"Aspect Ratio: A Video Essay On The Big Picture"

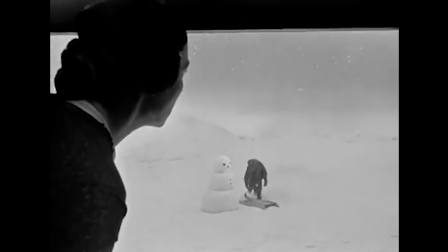(0:03) Be careful, Charles. Okay. Pull your muffler around your neck, Charles. Okay.
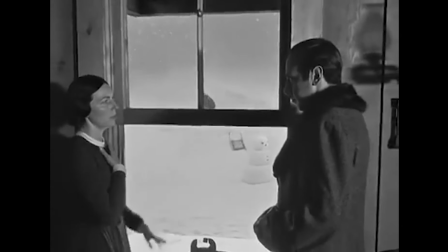(0:07)
Hi, so I know. Of all the things about film I could talk about, I'm going to talk about the size and shape of the frame.
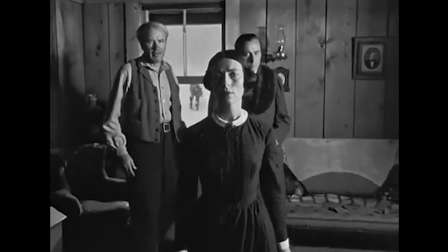(0:14)
But well, trust me, it's kind of interesting and you might actually learn a thing or two you didn't know before.
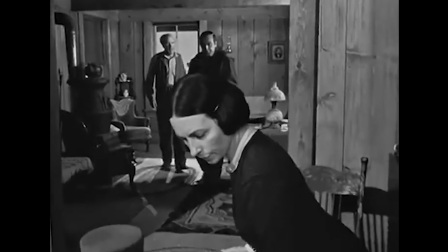(0:19)
Okay, so first off, what is aspect ratio? It's quite simple actually.
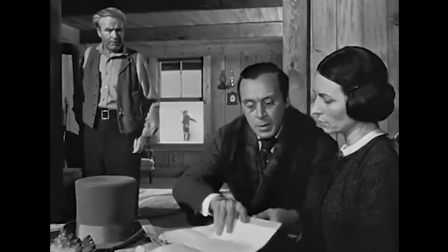(0:25)
It's just the ratio of length to height in a frame. It can look like this, or like this.
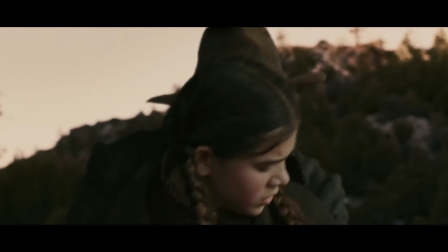(0:32)
And all it does is change the size and shape of the picture you're watching.
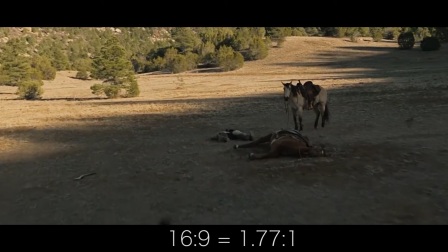(0:36)
It's usually written in a ratio like 16:9, or it can be written like this, 1.77 to 1.
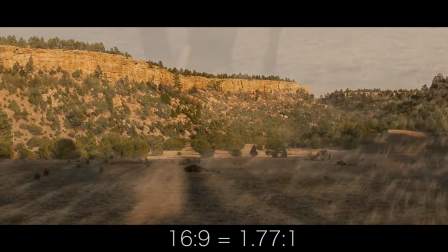(0:43)
So if we had 16 inches by 9 inches, it would be the same shape as 1.77 inches to 1 inch.
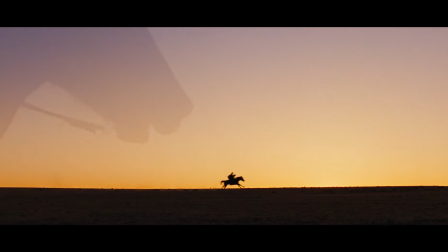(0:50)
Hopefully that makes it a bit more simple. Well, filmmakers have a variety of aspect ratios to choose from,
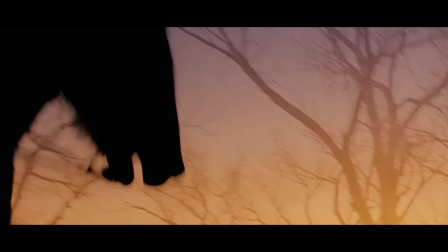(0:57)
and while we usually don't even notice them most of the time, they have a large impact on how we see and feel about the film.
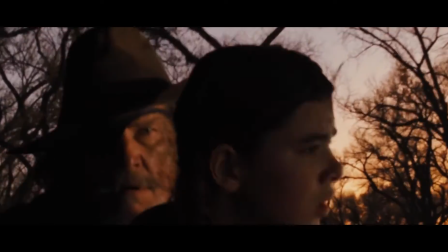(1:03)
There are three main ratios that you should know about.
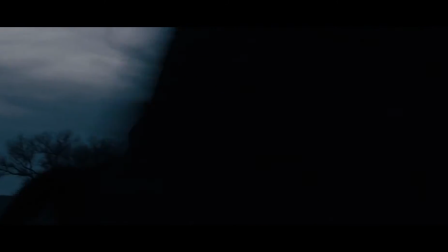(1:05)
The original 4:3 Academy ratio, the common 1.85 close to 16:9 aspect ratio,
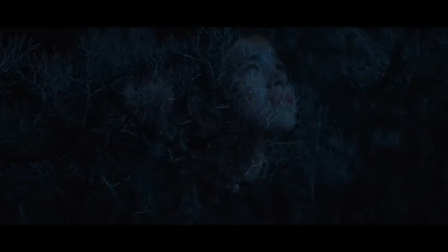(1:12)
which you might know from your monitor/TV size because it's the same as 1080p HD, and the ultra widescreen 2.35 ratio.
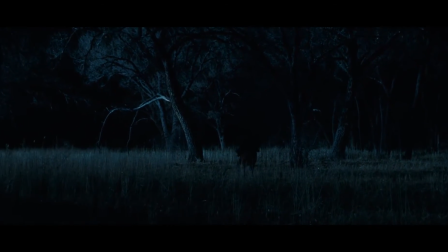(1:21)
Well, if I had to put it simply, it would be like this. This is 4:3.
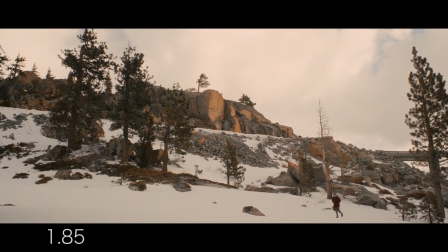(1:30)
This is 1.85.
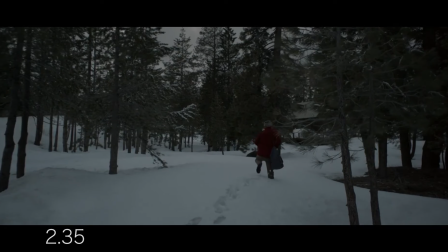(1:35)
And this is 2.35.
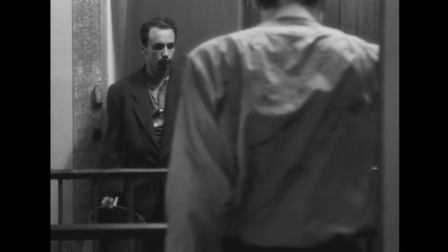(1:39)
Well, here it is. Different aspect ratios have different effects on you.
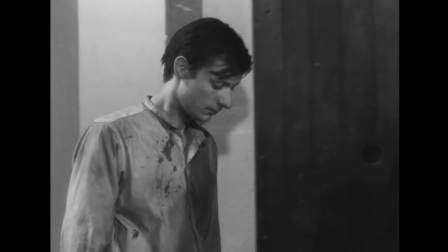(1:44)
When you look at a picture that's 4:3, you're probably reminiscent of an older time period, or at least something that's not modern.
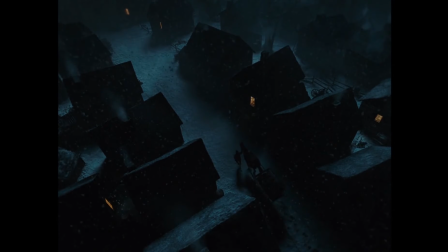(1:51)
For example, in the film A Serious Man, the Coen brothers choose to portray the first scene in an older time period,
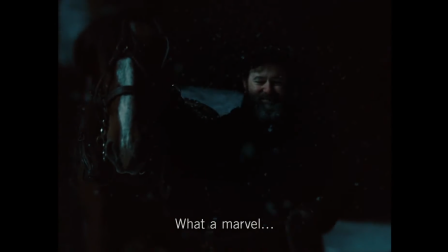(1:58)
which coincides with the time that a 4:3 aspect ratio may have been used.
What?
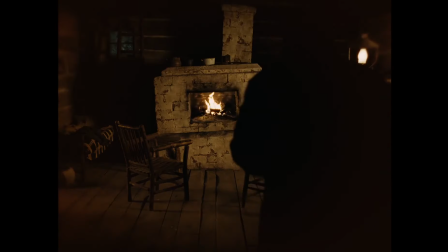(2:05) Ja, jetzt mich hast du helfen mit Neis? Ich warte schon mit etliche Stunde zurück.
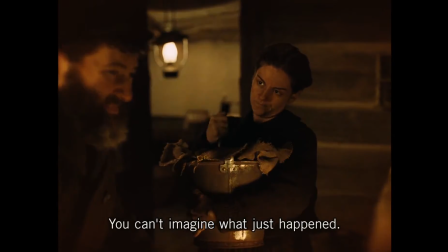(2:14)
And then once the scene ends, it goes on to use a more modern 1.5 aspect ratio.
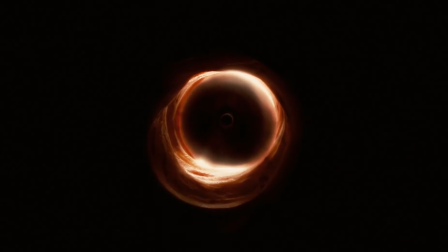(2:19)
That might not even be noticeable when you watch the film, but it sells it subconsciously so that you can focus mainly on the story.
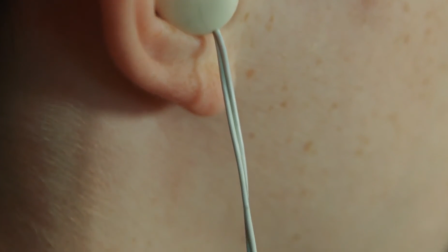(2:30) Oleg
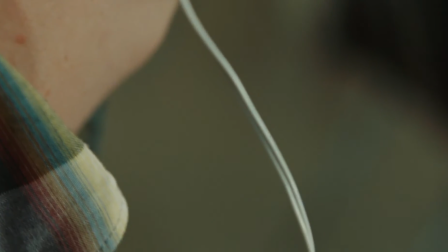(2:34) Abaito.
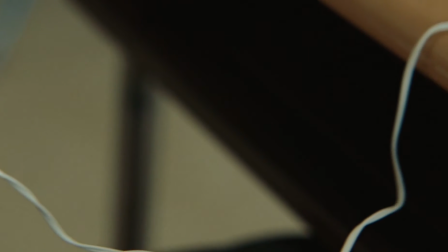(2:38) Ani Olechet Abaito.
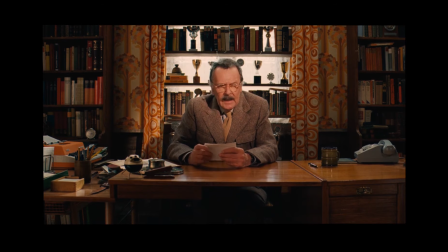(2:46)
Wes Anderson also uses this technique in his film, The Grand Budapest Hotel, which tells a story by an elderly man about his childhood bellhop days.
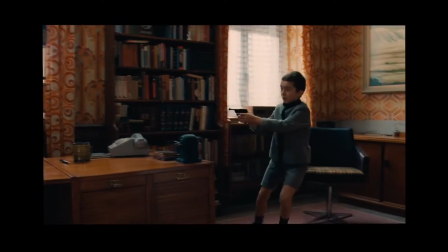(2:55)
It uses three different aspect ratios for the different time periods within his story.
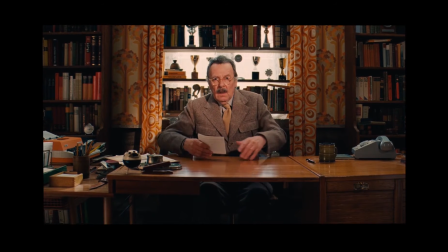(2:59)
Each of these help the audience divert their attention to a different time in each of the characters' lives.
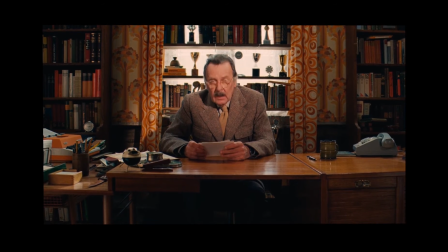(3:04)
The film goes from 1.85 to 2.35 to 4:3 and back in reverse order towards the end.
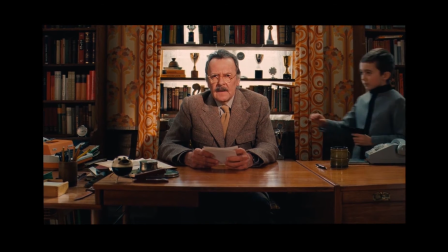(3:11)
All of these changes help the film tell its story.
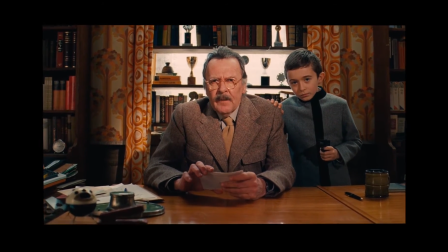(3:15) The incidents that follow were described to me exactly as I present them here, and in a wholly unexpected way.
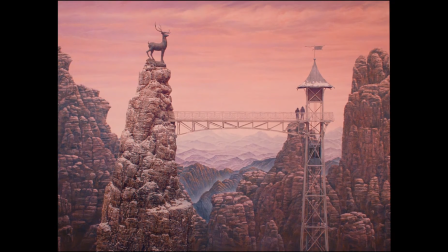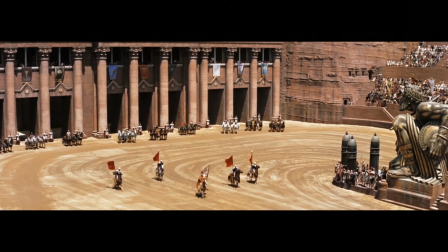(3:30)
However, ultra-widescreen formats like 2.35 are used in epics that are not only used to enhance the story, but to set a mood and give an experience for the audience.
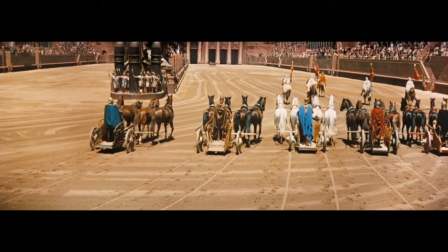(3:39)
Movies like Ben-Hur were shot in 70mm at a huge 2.76 aspect ratio,
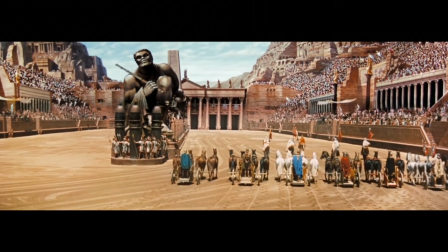(3:44)
making the arena that the chariot race took place in look even bigger, a kind of larger-than-life feeling that's so close it feels like you're actually there.